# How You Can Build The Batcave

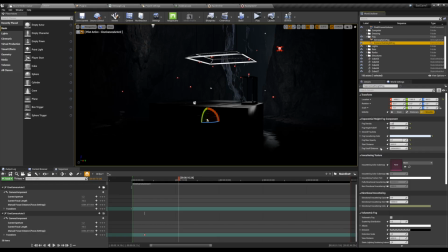(8:06)
And so that's here in the start distance. You have control over the cutoff and general opacity.
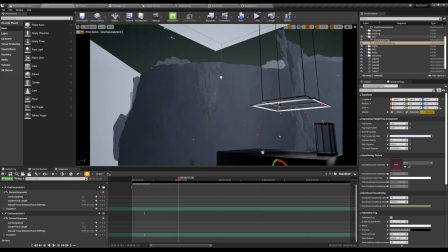(8:11)
And this is all just sort of playing with values until it feels right in relation to things like the rain system and the lighting.
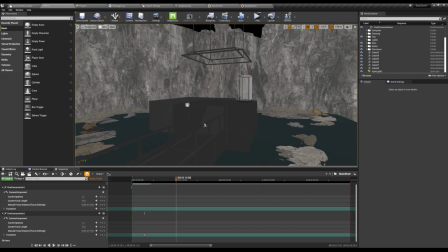(8:19)
Taking a step back, I knew the centerpiece was the most important thing of this scene.
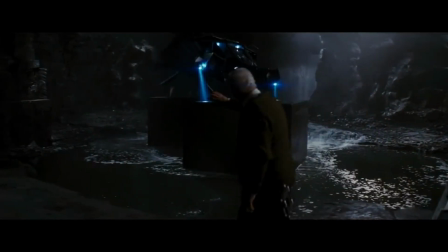(8:25)
So what's on the platform? In Dark Knight Rises, the bat, the flying vehicle, is on this platform here.
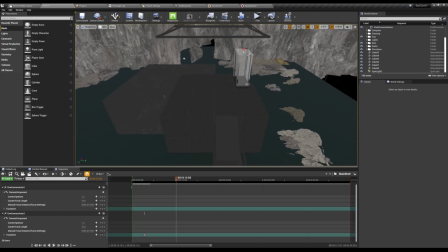(8:33)
And this platform is reserved for Bruce Wayne's computer and his other things.
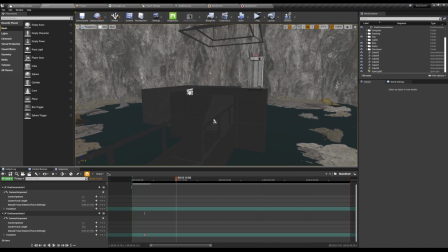(8:38)
But again, creative license. I think the tumbler was just a lot more iconic than the bat, and so I really wanted to go back and use that piece.
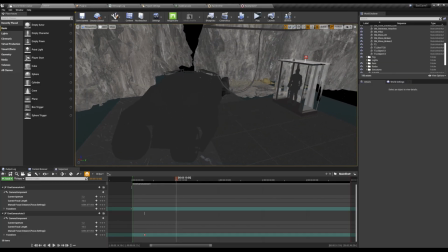(8:50)
So I did not build this tumbler.
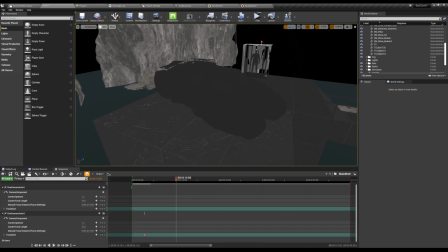(8:52)
I bought this from CG Trader, which is a great resource for buying 3D models and supporting awesome, amazing artists.
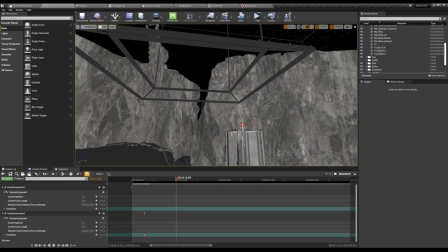(8:59)
And I know this is a light fixture,
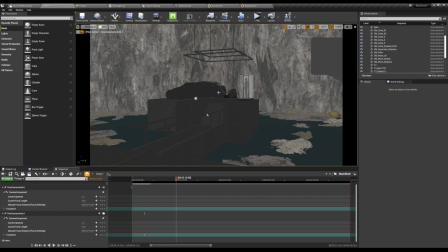(9:02)
but I thought it added a really cool bit of the scene to have it plugged into something and plugged into the light, because why not?
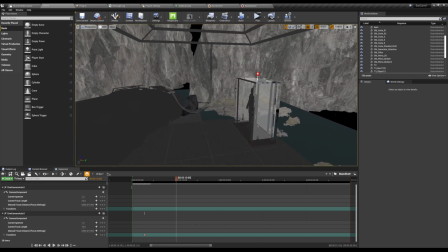(9:10)
This is some future tech, and so maybe it also acts as a power source.
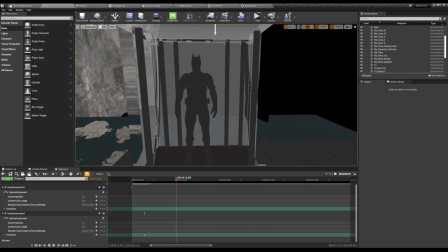(9:13)
And then I wanted to have the bat suit, because I had the scene initially without the bat suit.
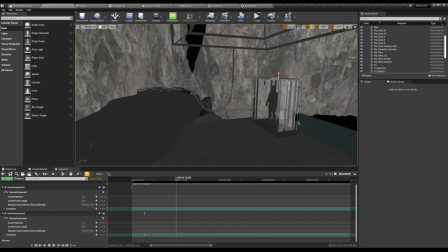(9:19)
It felt very empty, like it was missing something that tied it together.
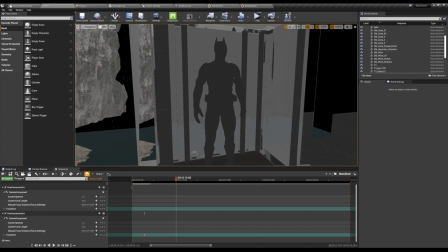(9:23)
So this is the bat suit from the second and third films, obviously, because he has his neck upgrade.
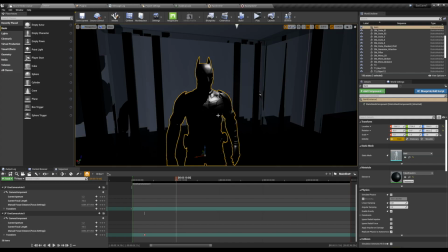(9:29)
So just flicking on the light mode, you can see this is using another texture from Quixel Bridge that had a really nice matte surface,
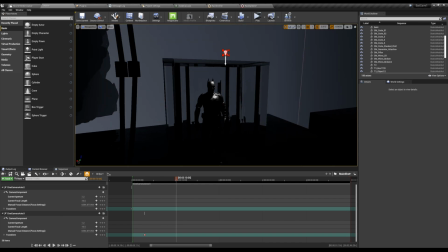(9:39)
but still a little bit of shine. That made it look like something that was carbon fiber or a high quality mesh material.
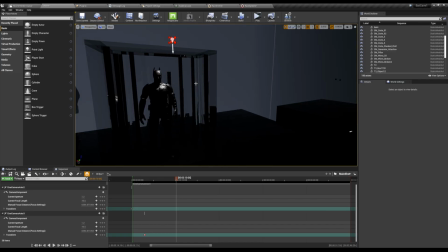(9:45)
Then I just added a glass case, and this was by really quick and dirty creating well, I experimented with different glass looks.
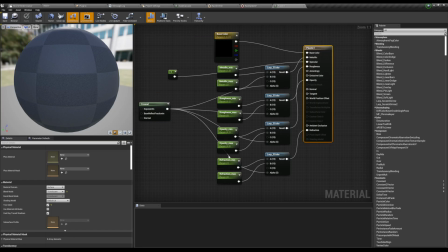(9:55)
This is a plastic texture that has different functions in it, just to make sure that the light responds correctly to it.
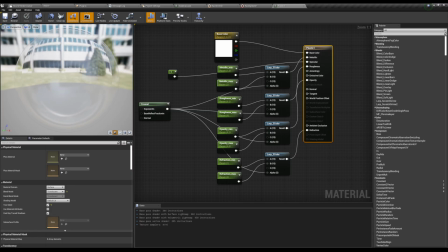(10:02)
I wanted to make sure that as the light passed through it, you could definitely tell that it was reacting properly.
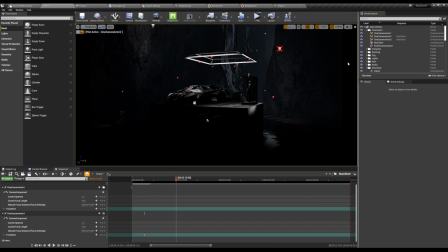(10:09)
So turning on the lights, turning on the fog, this is starting to look right. And again, a lot of these lights, there's a lot of lights in the scene and they're overlapping and it's not very efficient. But again, one of the reasons why I love Unreal Engine is because it allows you to prototype things so quickly and get them out the door,
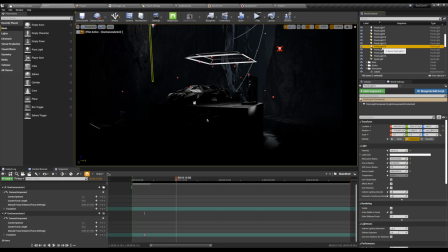(10:26)
which was important for this project. So I have essentially all point lights in various shapes and sizes.
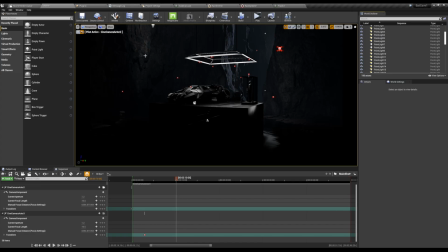(10:33)
I wanted to make sure the reflections on the water hit just right. The light on this wall, the light in the cave, which is set to a cooler temperature. Most of the lighting work here was to obviously get the light fixture lit properly, light the scene properly, and give a really nice sense of light and shadow and contrast.
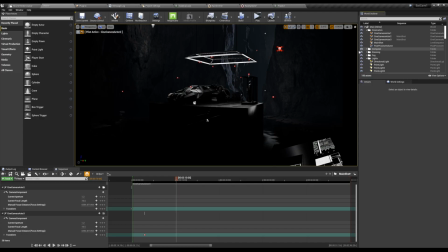(10:52)
The last thing I wanted to do was to add a computer in the foreground, again, to add to the depth. And for this, again, more artistic license.
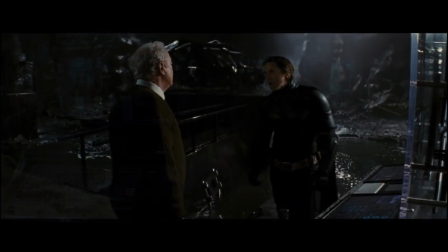(11:00)
I know that there's a specific design to the computer from the films.
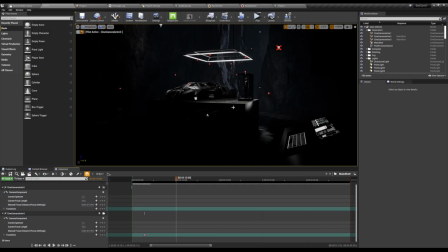(11:04)
I wanted something that told the story that didn't distract too much from the centerpiece.
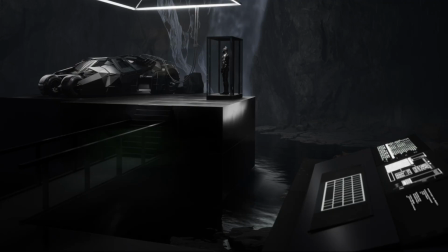(11:09)
So I've just got a few basic screens with a basic keyboard. Then I added some animation to make the typing scroll in real time.
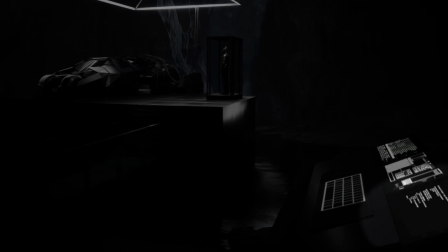(11:16)
Again, to add to the sense that there was work being done here. Even though Bruce had just stepped out, something was happening.
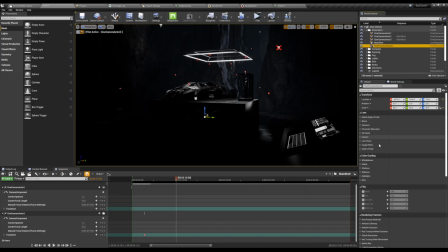(11:22)
Lastly, I added a post-process volume, and here we're able to turn on things like ray tracing, ambient occlusion, motion blur, things that really help sell the piece as being more photoreal.
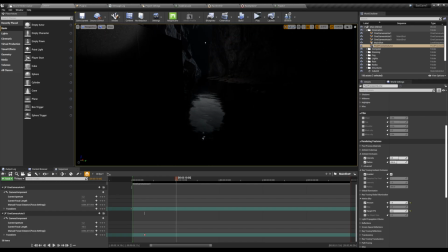(11:34)
Again, you can see now that we have the lighting turned on that the reflections from the water now behave properly. You can see the nice flowing effect reflected. And it really is as simple as that.
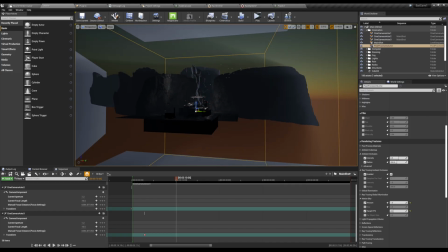(11:48)
Once we zoom out, you can see the full scene here. There's some God rays that I put in.
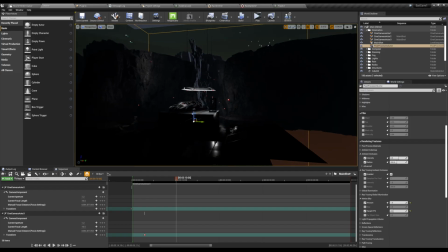(11:52)
They didn't come across as quite well as I'd hoped because there's a lot of
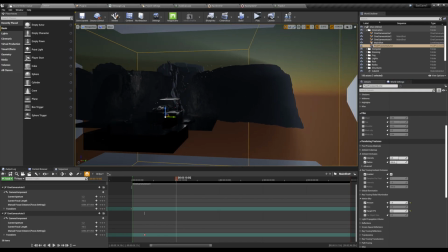(11:59)
occlusion in the cave, but backing out, you can see the God rays take effect. And the scene is really pretty simple.
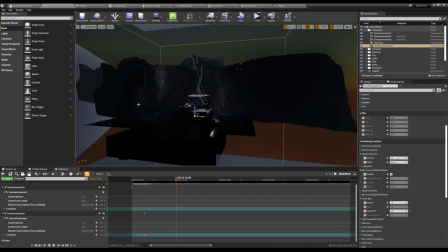(12:04)
I mean, I didn't really see a need to build anything beyond what the camera could see.
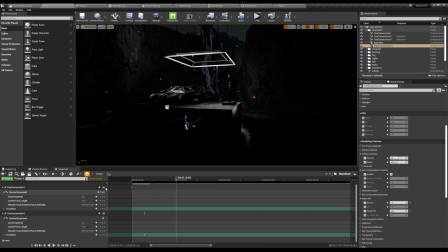(12:08)
So when we get back into the scene with our camera, I mean, there it is, and all the pieces are there.